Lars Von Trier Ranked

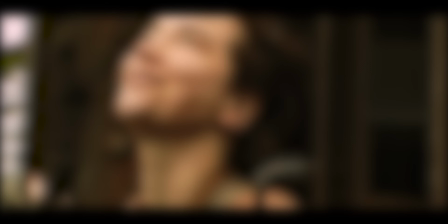(24:35)
Specifically in the song In the Musicals, musicals are referred to be as magic, and how she's having a ball because it's a musical,
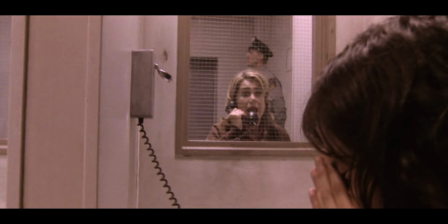(24:42)
and how there's always somebody to catch me if you fall let's just say this musical is not like the others the ending alone makes you speechless for minutes i will
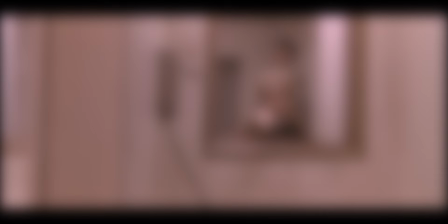(24:49)
actually give you a spoiler alert before i describe the ending because this movie is too special to me three two one go she's being
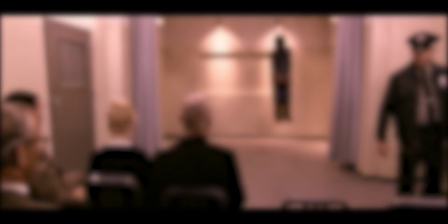(24:55)
hung and she starts to sing her last song but this world is too cruel for her they just cut her off in the middle of the song and just
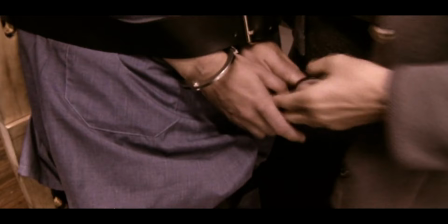(25:02)
drop her it is an incredibly grim and morbid ending get fitting of the tone there's also this moment before where a friend tells bjork that her son
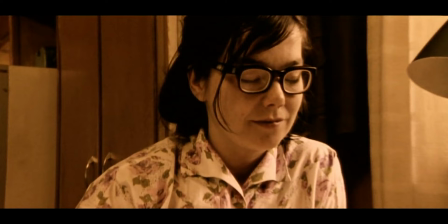(25:09)
had the surgery and the friend gives her the son's glasses saying he won't need these this calms her down right before she dies this makes her realize she did everything she could for her son and i think this is the reason we feel so much for her when she's hung but her story is
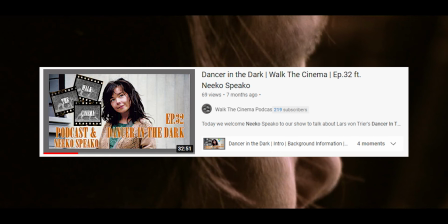(25:22)
over i've seen it a few times now and i have a recorded conversation about it over here if you're more curious on my complete thoughts
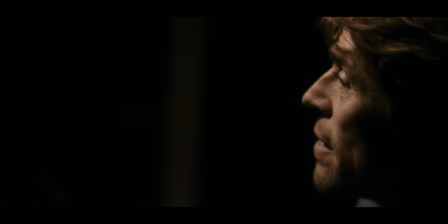(25:29)
antichrist was the movie that made lvt loudly
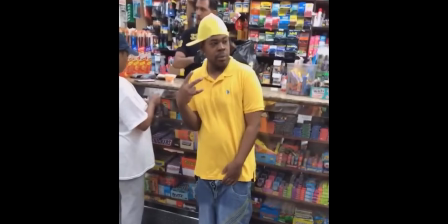(25:34)
exclaim he is the greatest filmmaker in the world my dude was in his bag for this movie
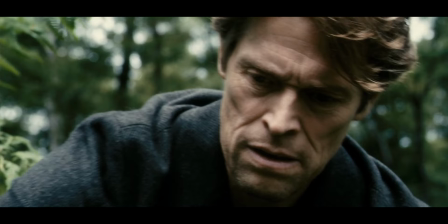(25:39)
antichrist is so simple in premise yet complex in execution with innovative techniques
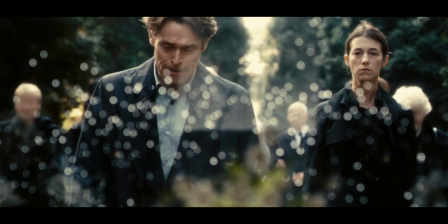(25:44)
to get seemingly easy shots that weren't so easy antichrist is about a couple that loses
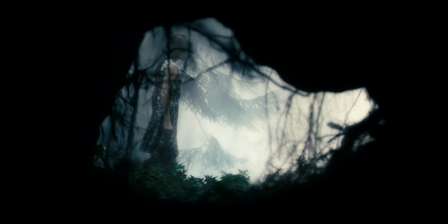(25:48)
a child leading to the wife going through therapy with her you know therapist husband the product we get is one of the most haunting and dreadful movie
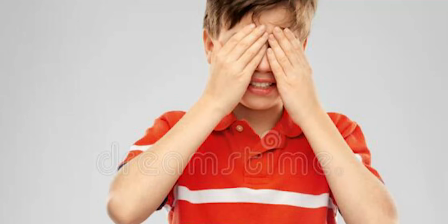(25:55)
watching experiences i can understand if this movie isn't for everyone i indeed had to look away from a certain pair of scissors and i could see
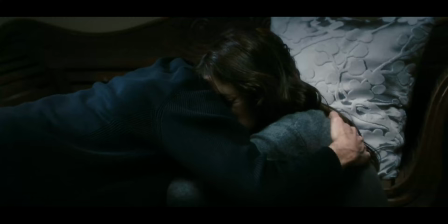(26:02)
how some other actions would completely turn off a viewer if you can stomach this film, you're going to see a film about grief, depression, and nature like you've never seen before.
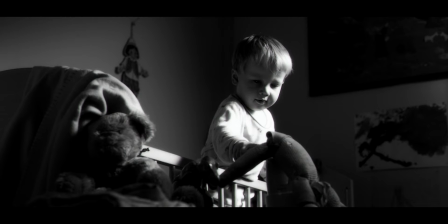(26:11)
Remember what I said about introductions hooking? Well, I'm pretty confident in calling this my favorite introduction to a film ever.
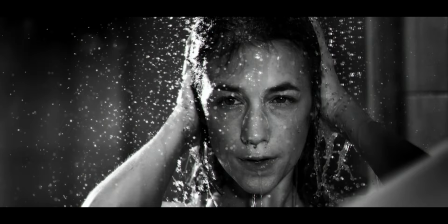(26:16)
Maybe rivaled by Oldboy. We got big Willem D thrusting. This scene is so perfect for a few reasons.
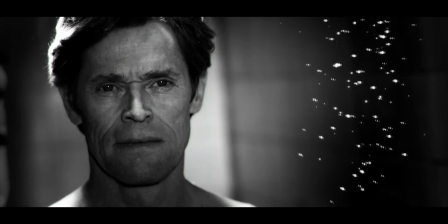(26:22)
First off, all of these shots are done in a thousand FPS slow motion, combed with the classical music, creating such an immaculate
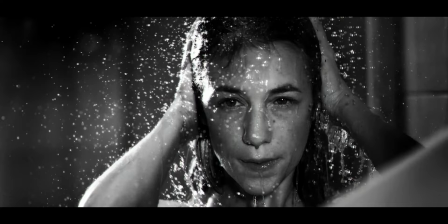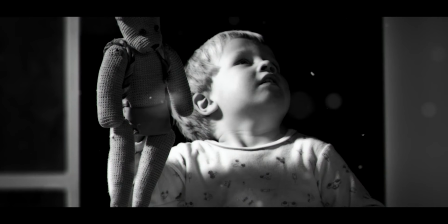(26:36)
The slow motion comboed with the snow particles flying down while everything is mostly still,
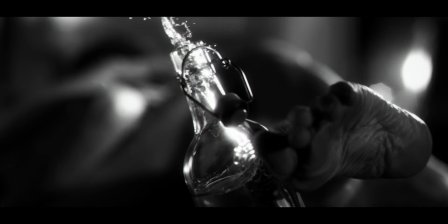(26:41)
along with the shower bubbles is so well, you know, artsy and beautiful.
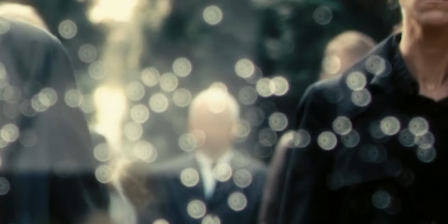(26:46)
After you just watch this powerhouse of a scene, you watch the couples walk to their kids funeral with all the faces blurred in the back and almost no audio.
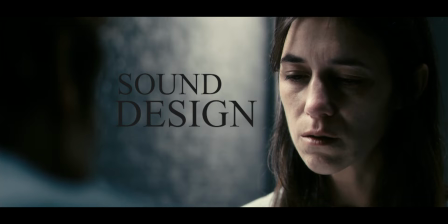(26:53)
Which leads me to another great aspect of this film that I don't see a lot of people talk about, its sound design.
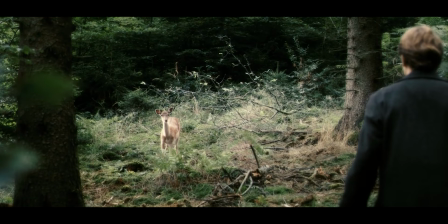(26:58)
This movie is so careful with what it chooses to include in its scenes,
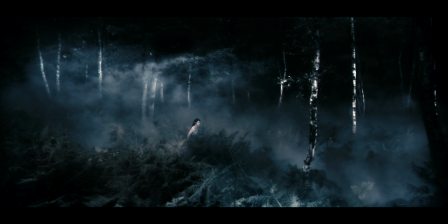(27:01)
and I completely recommend watching this with a good set of headphones or speaker because this is truly an audiovisual experience.
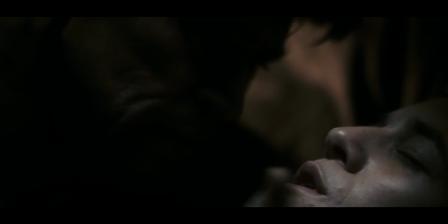(27:14)
I can justify the LVTCs in this movie. Yay! It's adding a very comfortable tone to an uncomfortable conversation.
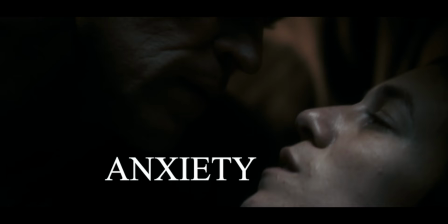(27:20)
Especially when she starts panicking in the night.
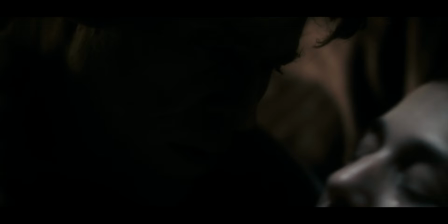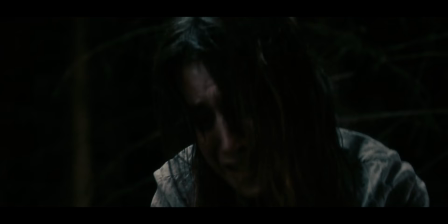(27:29)
And this is where I need to give Lars some credit for being able to secure these actors throughout his career.
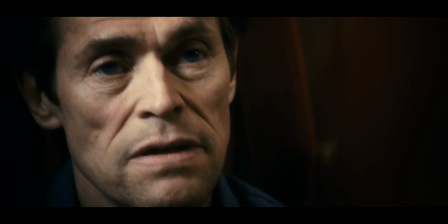(27:34)
This is a career best from Charlotte and a foe for me.
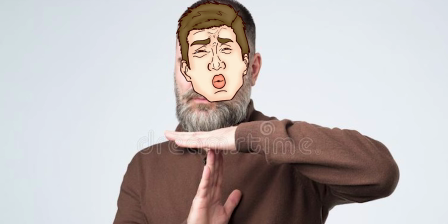(27:37)
Eh, actually probably the lighthouse is better performance now sorry antichrist is a movie where i get a different interpretation every time from certain scenes the
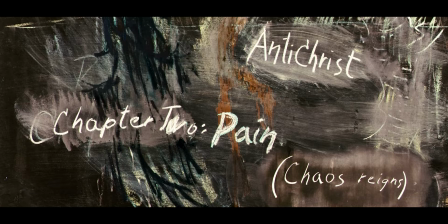(27:43)
first time since the movie is named antichrist i was looking for more religious themes this most recent time i was going to follow the narrative follow the title
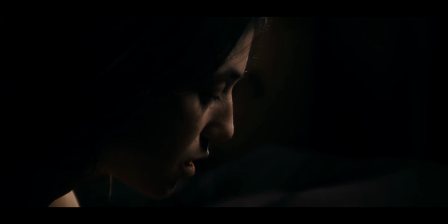(27:50)
cards and just try to see more as a nature movie and this feels like the most true interpretation to me now look at this movie only for the grief
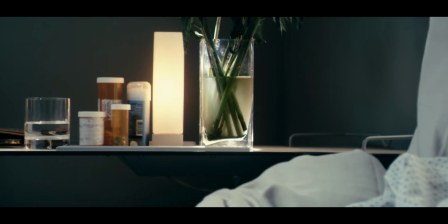(27:57)
and nature elements there is the zoom into a plant which is done electronically to look handheld and still moves in like a planar motion.
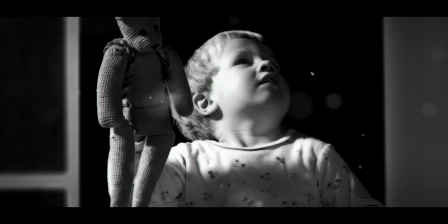(28:05)
One of the more unique techniques I was mentioning before. But when we zoom into this plant slowly we see particles flying that look like the snow particles from earlier.
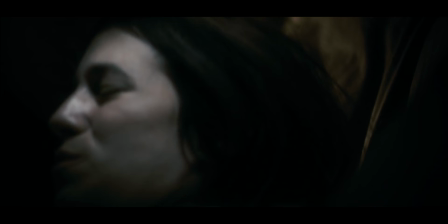(28:12)
Could be a reach but to me this is signifying that we are early on and she is currently holding on to the trauma.
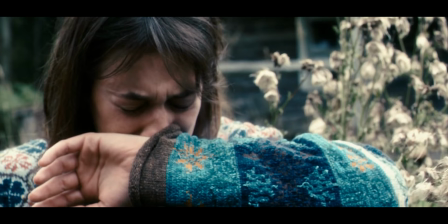(28:18)
She also starts to self-blame as a normal person would do in this situation. But it sucks because she was holding on to important information from Dafoe.
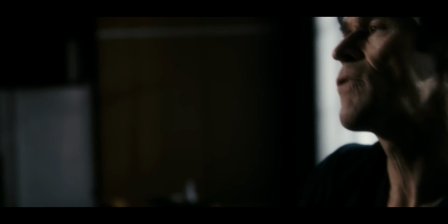(28:25)
This gives her more to self-blame about. I love how we're baited into believing that Dafoe is the morally good and perfect character in this movie and without being overt is
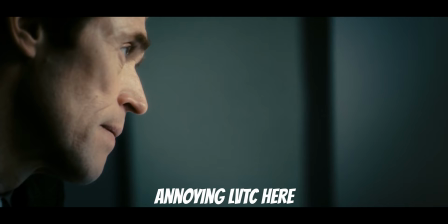(28:32)
shown that he is the enemy of our story he is so quick to dismiss the doctor's orders and says he knows what's best